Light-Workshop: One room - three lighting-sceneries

Good evening, ladies and gentlemen, and welcome to our lighting tutorial for the 30 years of Dedolight International Competition. My name is Douglas Habits and I'd like to be your host for the next couple of minutes. Today we want to show you how you can create 3 different atmospheres and even control the weather in one single room. And we'll do all that by using an SPS5 Dedolight kit, some other lights, and some special effects that are powerful but simple. Are you ready? Alright, so let's go to work and create some magic. Welcome to our first scene. We like to call it the romantic breakfast. This is Peter and this is Paula, a typical German couple having a typical German breakfast with Schwarzbrot and Bierwurst. It's 7 o'clock in the morning and Peter is ready to go to work, while Paula is waiting for the milkman to come over. Anyway, the first thing we need while those guys are having breakfast is some sun shining through that window.
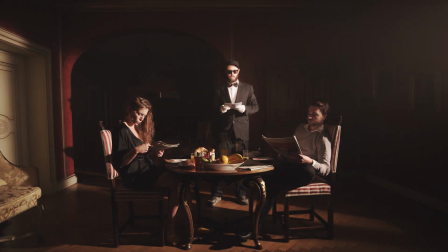And to bring more depth to the picture, some sun back there. To shield the room from the outside light, we built some big molten boxes that we placed outside of the house right in front of the window.
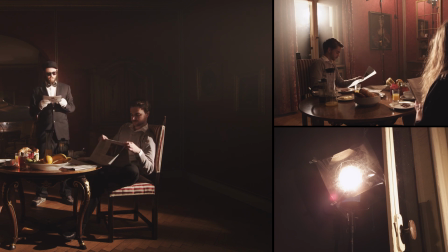Here we got a 2 kilowatt tungsten with a half CTB on it, and we chose a flat angle to create that feeling of the rising sun.
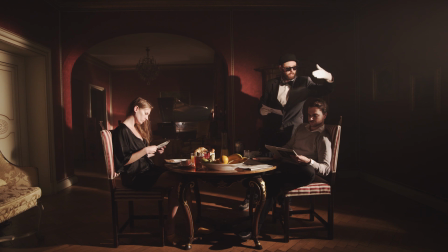As you see, it gives a nice hair light to Peter and a nice key light to Paula. The back window got 2 800-watt tungsten placed in an angle to get those nice shadows on the wall and on the floor.
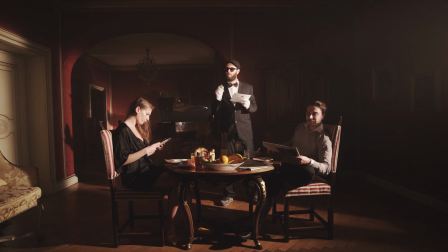As you probably noticed, we added some haze in the air. This has 2 effects. The first one is that it makes the sun rays visible. The second one is that it spills the light in the whole room to have a romantic, softer look. Speaking of light, we need more light in here.
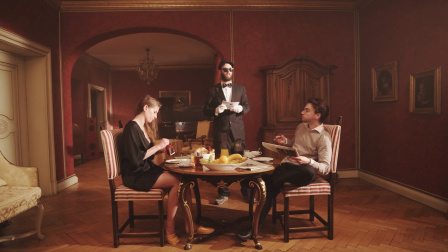To get that light, we had 3 800-watt tungsten that we placed over here, over there, and back there. We flooded them and bounced them over the ceiling. Now we see that Peter's face is pretty dark and needs a soft key light too.
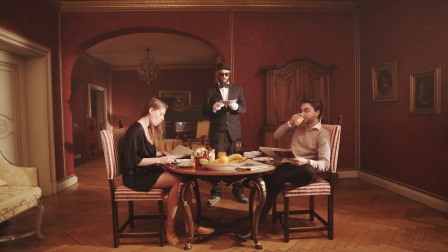To do that, we installed the Dedolight softbox over there with a grid, avoiding the background to get some light.
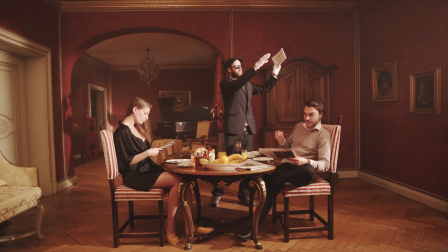Plus, we added a red gel on it to simulate the sunlight hitting the red wall and reflecting back in Peter's face. To emphasize this romantic look, we want to get rid of those hard, more dramatic shadows over there in their faces.
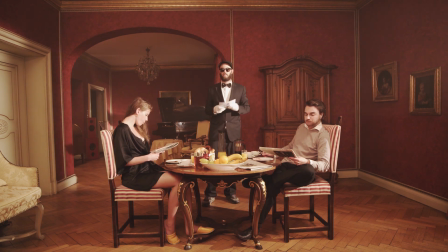To do that, we need some soft light. And we place that soft light with a big softbox right in the camera axis.
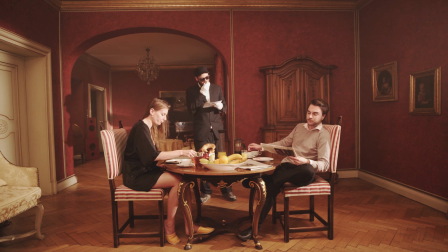Alright, that looks pretty neat already. Let's add some special features to make the whole thing more cinematic and more interesting. Dedolights are perfect for that purpose. So let's feature that nice wooden closet, for example.
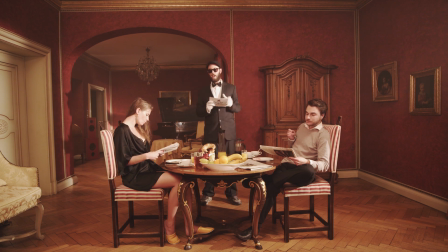To do that, we took a little softbox, added some CTO on it, and placed it right in the angle of the sun.
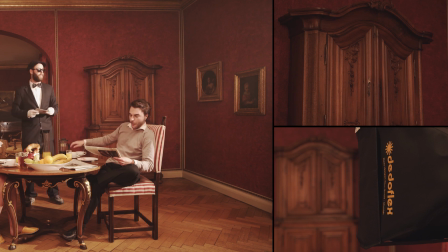We also had a grid to avoid spill light.
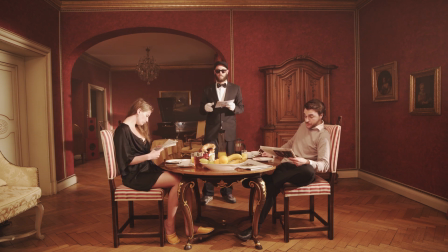To add some depth to the picture, we added a sunbeam that hits that little table over there.
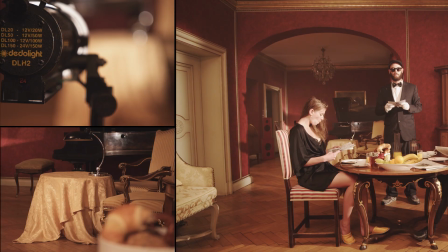To do that, we hit a Dedolight spot over there and close the barn doors in a way that it only hits the table.
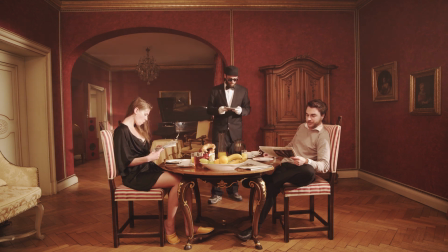Let's make the background more interesting. To do that, we hit 2 Dedolights over there and 1 back there behind that door. The one behind the door is placed in a certain angle with the barn doors closed in a certain way that it creates a kind of sunspot on the handle on the door.
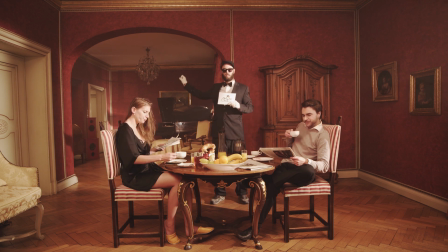And the second one is a little bit more complicated. We hid 2 Dedolights over there and installed a mirror on the wall over there.
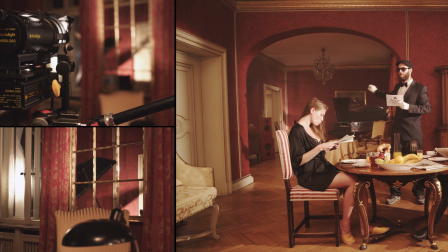The light from the Dedolights hits the mirror and reflects in the back corner of the room.